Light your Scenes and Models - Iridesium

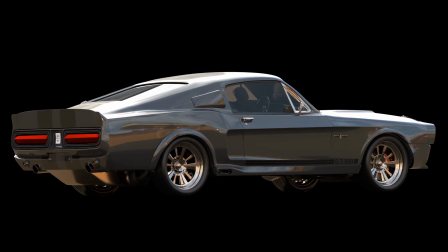0:09 Hey, what's up guys? Joel Adams with Iridesium, and I am back with another pretty cool tutorial.
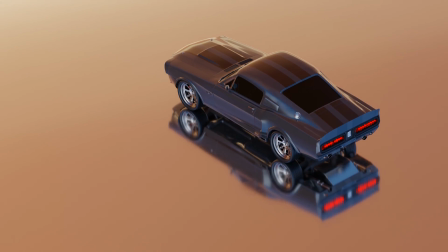0:15 This one's going to be a little bit simpler.
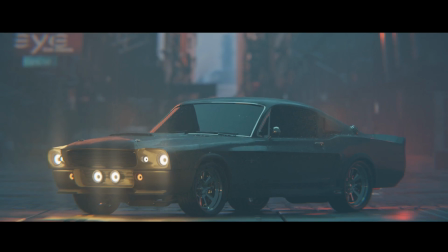0:18 However, in my opinion, this is one of the most important things you can ever learn in any field of art.
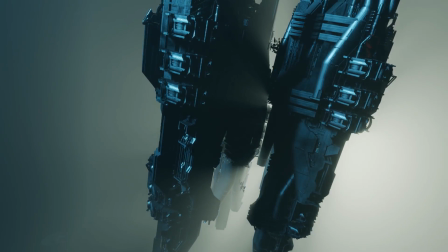0:25 And this is just how to light something so that you get the most out of it.
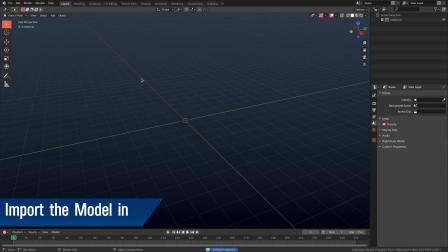0:29 So I'm going to go ahead and show you the model that we're going to use. I am going to go File and Append and then find it on my hard drive.
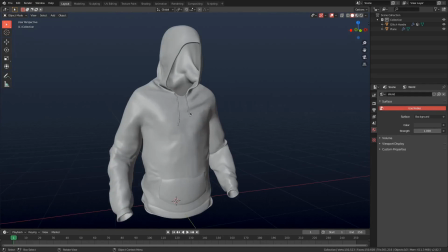0:37 Alright, so here is the model, and you can see it's this hoodie, and it looks pretty cool. I did this like really fast with the new cloth sculpting brush, which I really love, and which turned out to be really fantastic.
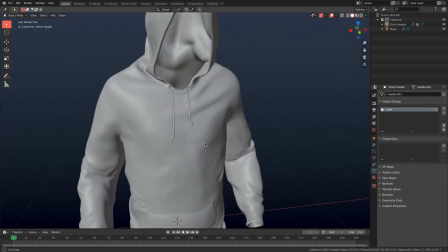0:51 So you can either download this for free in the description, and we're going to go ahead and light it,
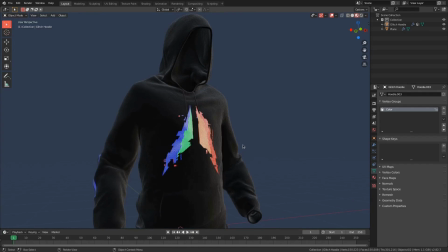0:57 or if you actually want the actual hoodie, you can go over to the Iridesium website and get yourself one there.
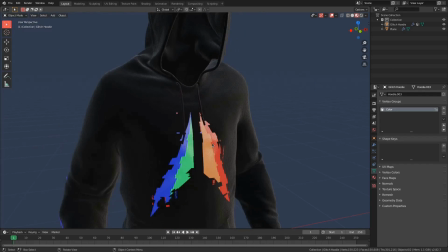1:04 It's a very, very cool hoodie. And it's a great way to support the channel.
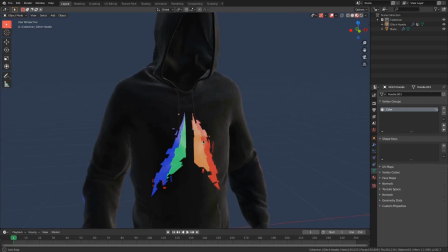1:09 Link in the description. Anyways, let's go ahead and get into lighting this.
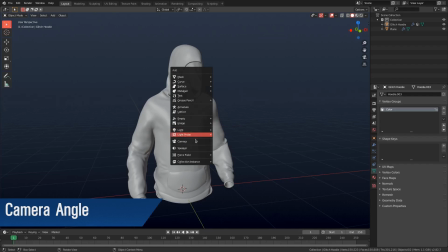1:14 All right, so the first thing I'm going to do is start with a camera angle that I like.
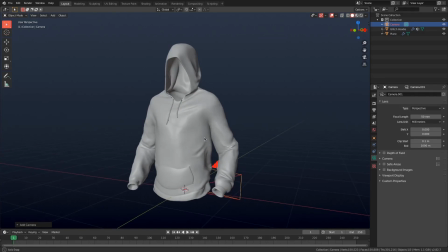1:19 So you want to pick a camera angle that is going to show off your model pretty well.
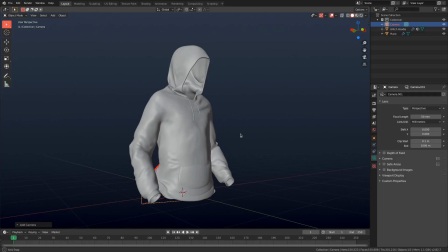1:24 And I don't know, that you feel like has good composition. So you don't want to just pick any random angle. I'm going to go with something like this. So I'm going to go Control Alt Numpad 0.
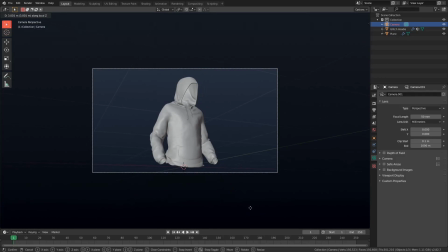1:36 And then zoom out a bit.
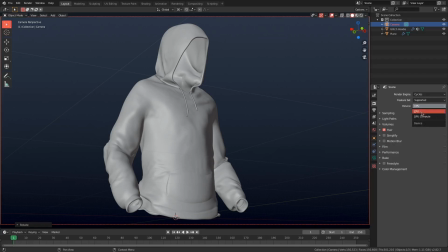1:38 So if I switch to cycles, I'm going to be doing this in cycles just because when we're playing with light and shadow, you kind of want the highest quality shadows and the highest quality lights you can get.
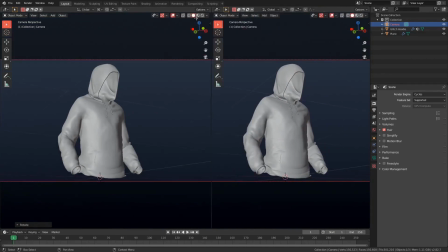1:51 So let's go ahead and open up a new window right here, and I'm gonna kind of frame this
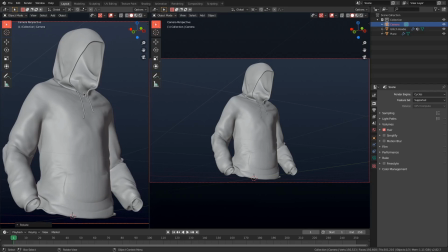1:58 sweater so that it fits real nicely in this viewport. We'll go to the rendered view.
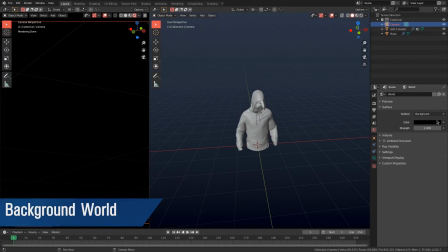2:04 We've got this. So the first thing I'm going to do is set the world to black.
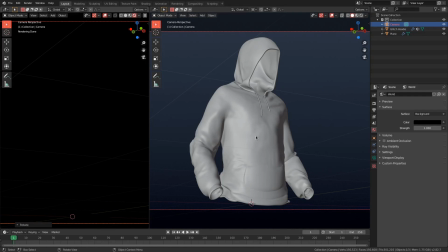2:08 So now that we've got this set up, now that we've got the background and the camera set up, let's set up the lights.
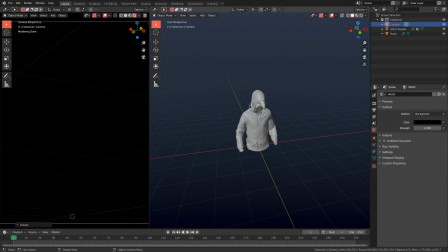2:14 The first thing I'm going to do is make sure that you can tell the difference between the background and the foreground.
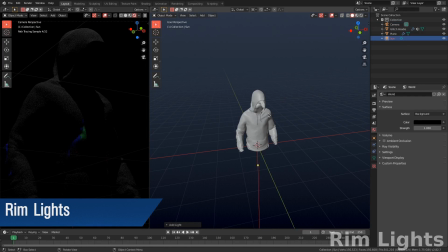2:20 So I'm going to add in a light, sun, and this is going to be a rim light.
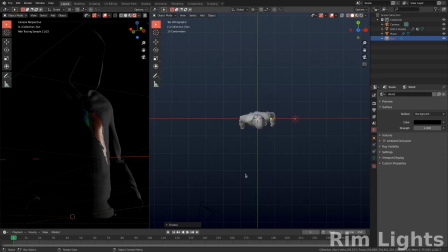2:27 And I'm going to put it maybe something like this, and we'll have it from the back. I'm going to duplicate this light, rotate it, and get the other side.
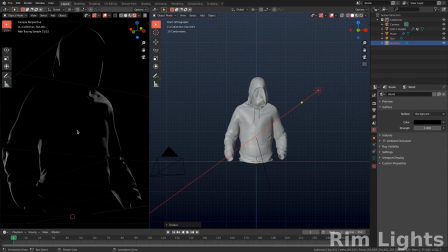2:41 You just want to make sure that the silhouette is obvious. So we've got this, not bad. There's a dark area right here that we really can't see, and we really can't see this edge of the actual hood.
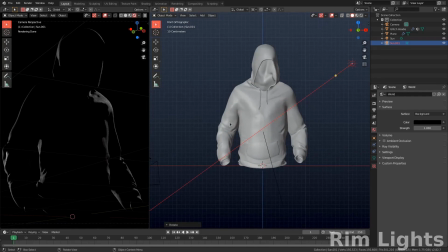2:52 And you kind of want to be able to see that. So the next thing I'm going to do is just add in a key light.
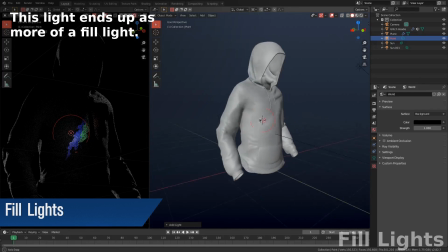2:59 So let's go light, and I'm going to try point. However, a point light might not end up working.
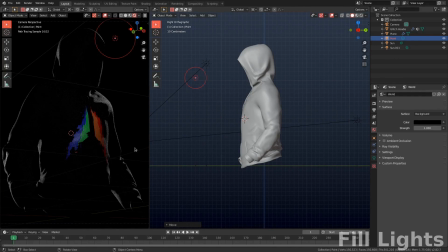3:07 So here we're just going to get the logo itself lit so that you can tell what it is.
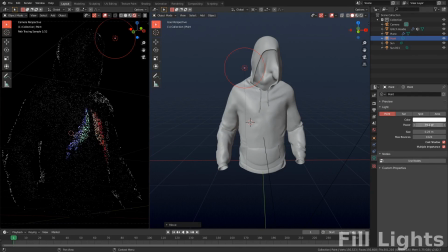3:15 Maybe turn up the power and then turn the size up. Yeah, something like that. You can actually see the edge of the hoodie now, which is good.
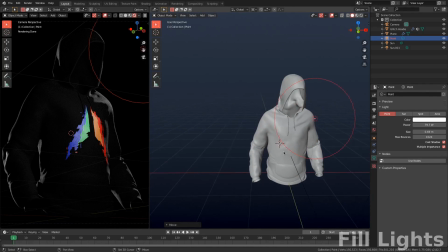3:27 That's not really how I expected to light it, but I think that actually works.
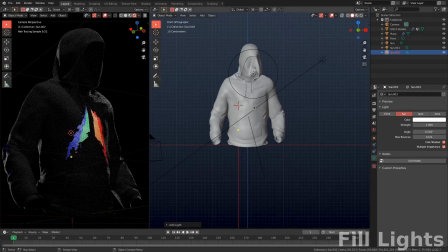3:32 Let's add another sun lamp. And this one, I'm actually not going to rotate at all.
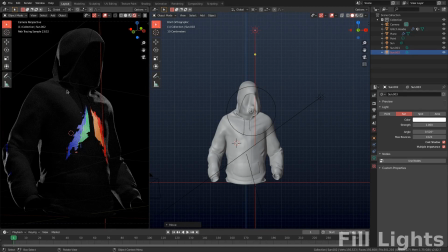3:38 I'm just going to leave it overhead. That's going to cast kind of a shadow right here under the hood, and I think that's okay. Careful with your shadows. They can make or break the image. They're very powerful.
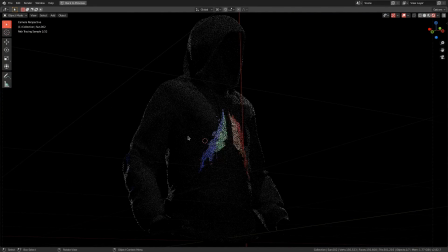3:52 So now that we've got this, you can tell what's going on, but it, first of all, it's really dark.
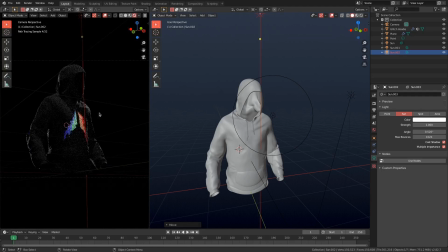4:00 So the main thing that we want to do here is make sure that the front of the hoodie is visible.
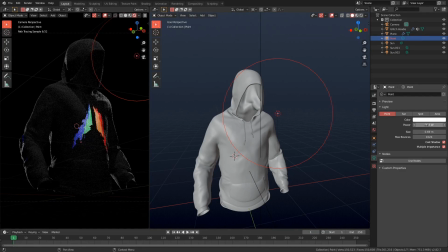4:07 So if I keep turning this up, I just keep going up. Yeah, we start to blow out the logo, and then the black really isn't working.
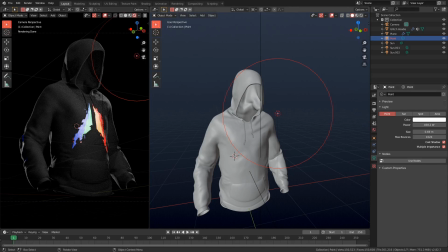4:18 So that's because the logo is reflective. So what you might need to do in this case is leave this at 50 or whatever it was, and then add in a sun lamp,
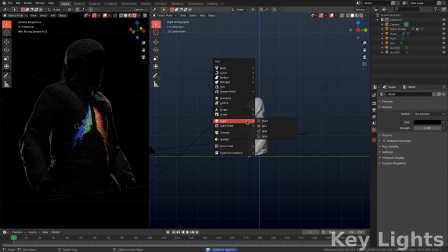4:31 put this in the front, or you could, maybe we'll use an area this time. Let's rotate around the median point, and crank this up, and then move this area lamp.
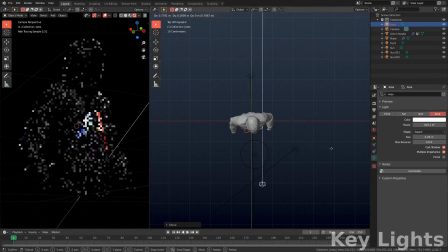4:45 First of all, make it real small, and then move it where it's not going to reflect in the logo. As much, so that we're not making a mess of the logo. And maybe I'll turn this down to 100.
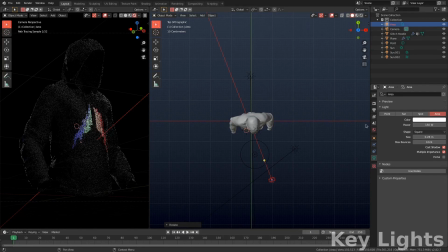5:00 Maybe 150. Yeah, that's not bad. Now let's go to our rim lights. this one, I'll crank this up. You really don't want to ever blow out your image. However, rim lights, it's okay. It's okay to get a rim light that's really, really bright.
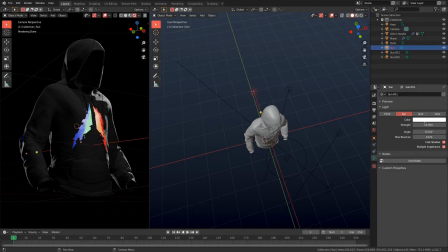5:19 Let's go to this one. Crank this one's brightness up. Then let's go and duplicate this point.
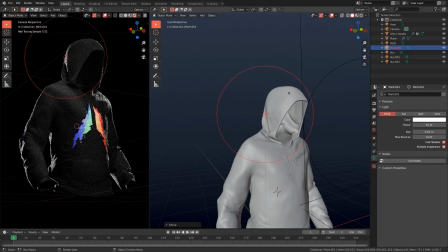5:30 And let's just make sure that we separate this inside and then the outside here of the hoodie.
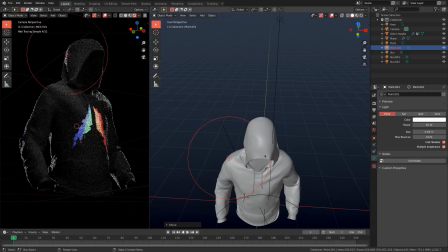5:37 So I'm putting it like right next to the head. And that's pretty good.
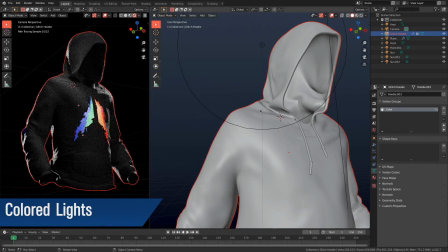5:41 So the next thing you would do is think about whether you want to color your lights or not.
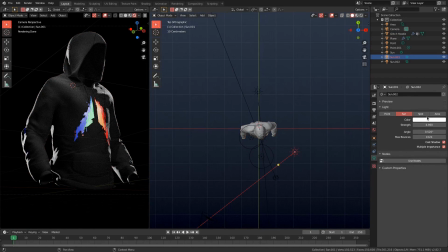5:47 You could go really crazy because this is iridesium. You could make the edge here red, or maybe you could do blue because that's the red side of the logo. And then over here, this could be red. Now that you've got the red and blue going on, you want to turn this up to maybe 50 just to make sure it's bright enough.
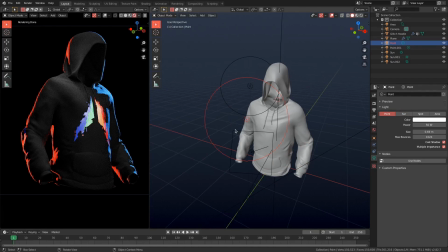6:06 Anyways, this is looking pretty decent. So I'm going to turn this area light up maybe to 300.
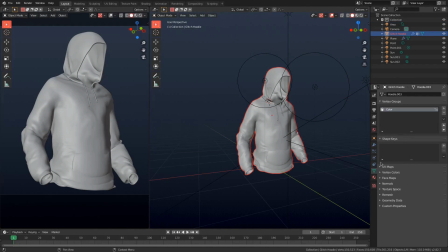6:16 And if you have a good computer, what you can do is you can go and turn on these particles.
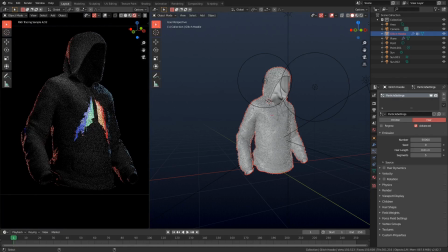6:21 This is just a hair particle system, and it adds a little more, I hope, realism to this hoodie.
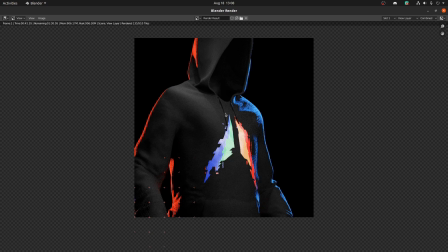6:28 Anyways, once that's turned on, I'm going to go ahead and render out this frame and see how it looks.
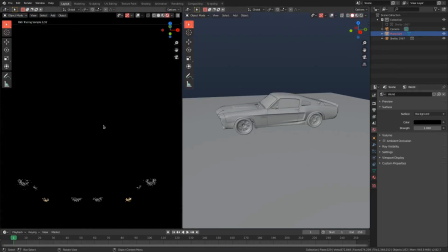6:34 So it's very simple. It's just that you have to take these steps every single time.
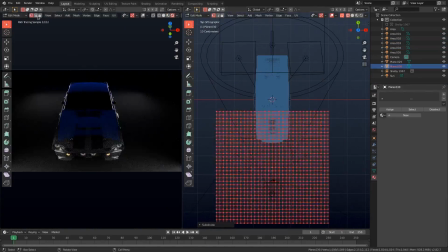6:39 You have to think about the lighting of your model every time you make a model. And once you start doing it, you'll get better and better at it.
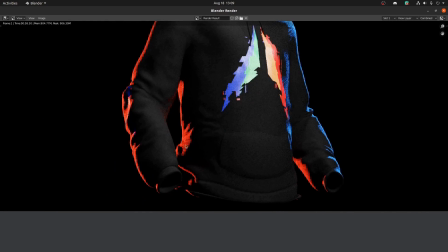6:46 You'll get to where you can make something like this, which isn't fantastic, but it's pretty good, really fast.
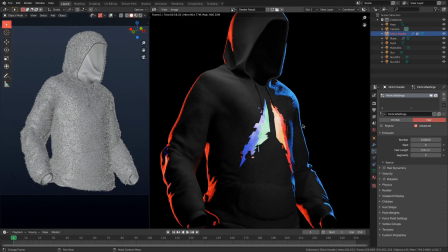6:53 Lighting is one of my favorite subjects. I just really, really enjoy it. It's so mesmerizing to see your model just appear, like come out of nothingness.
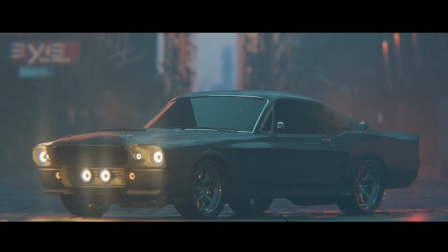7:03 You've got this pitch black scene, and then you use lights to sort of sculpt your model into existence.
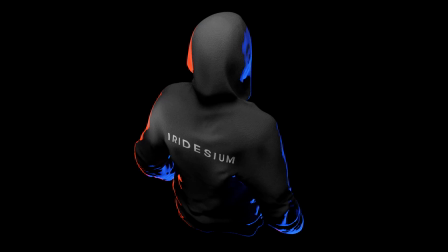7:10 And it's just such a great feeling. As I said, these hoodies are really awesome.
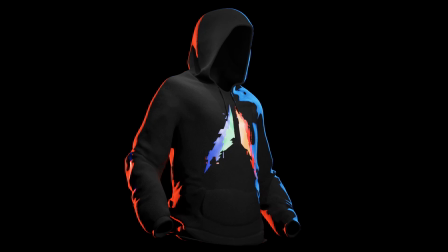7:15 I'm wearing one right now, and I'm really enjoying it.
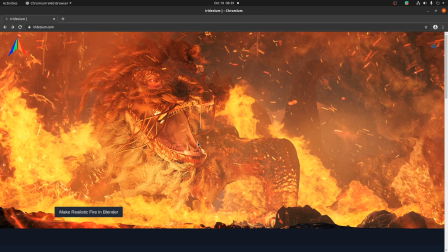7:18 If you want to pick one up, you can go over to the Iridesium website, which I've linked in the description, and get yourself one there. It is a really great way to support the channel and get yourself some, you know, cool winter clothes at the same time.
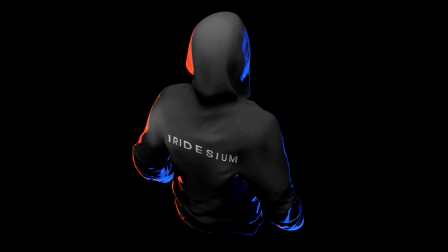7:33 Otherwise, I have put in the description links to a couple 3D models
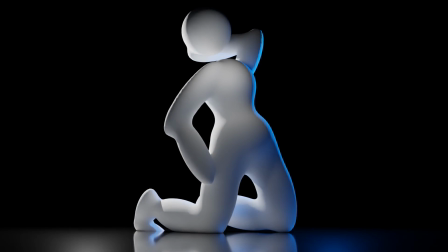7:38 that are really simple but are going to be great to practice your lighting skills on.
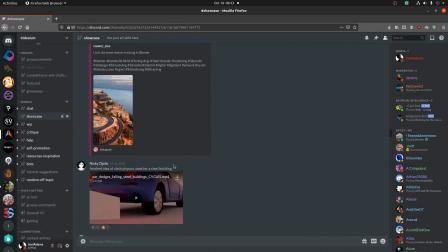7:42 Anyways, that is all I've got for you guys today. Thank you for watching, and I will see you next time.
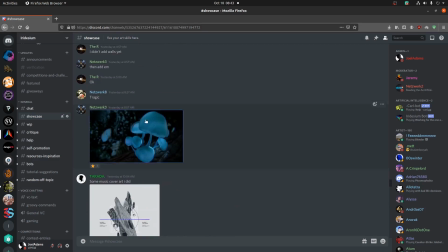7:48 This is Iridesium.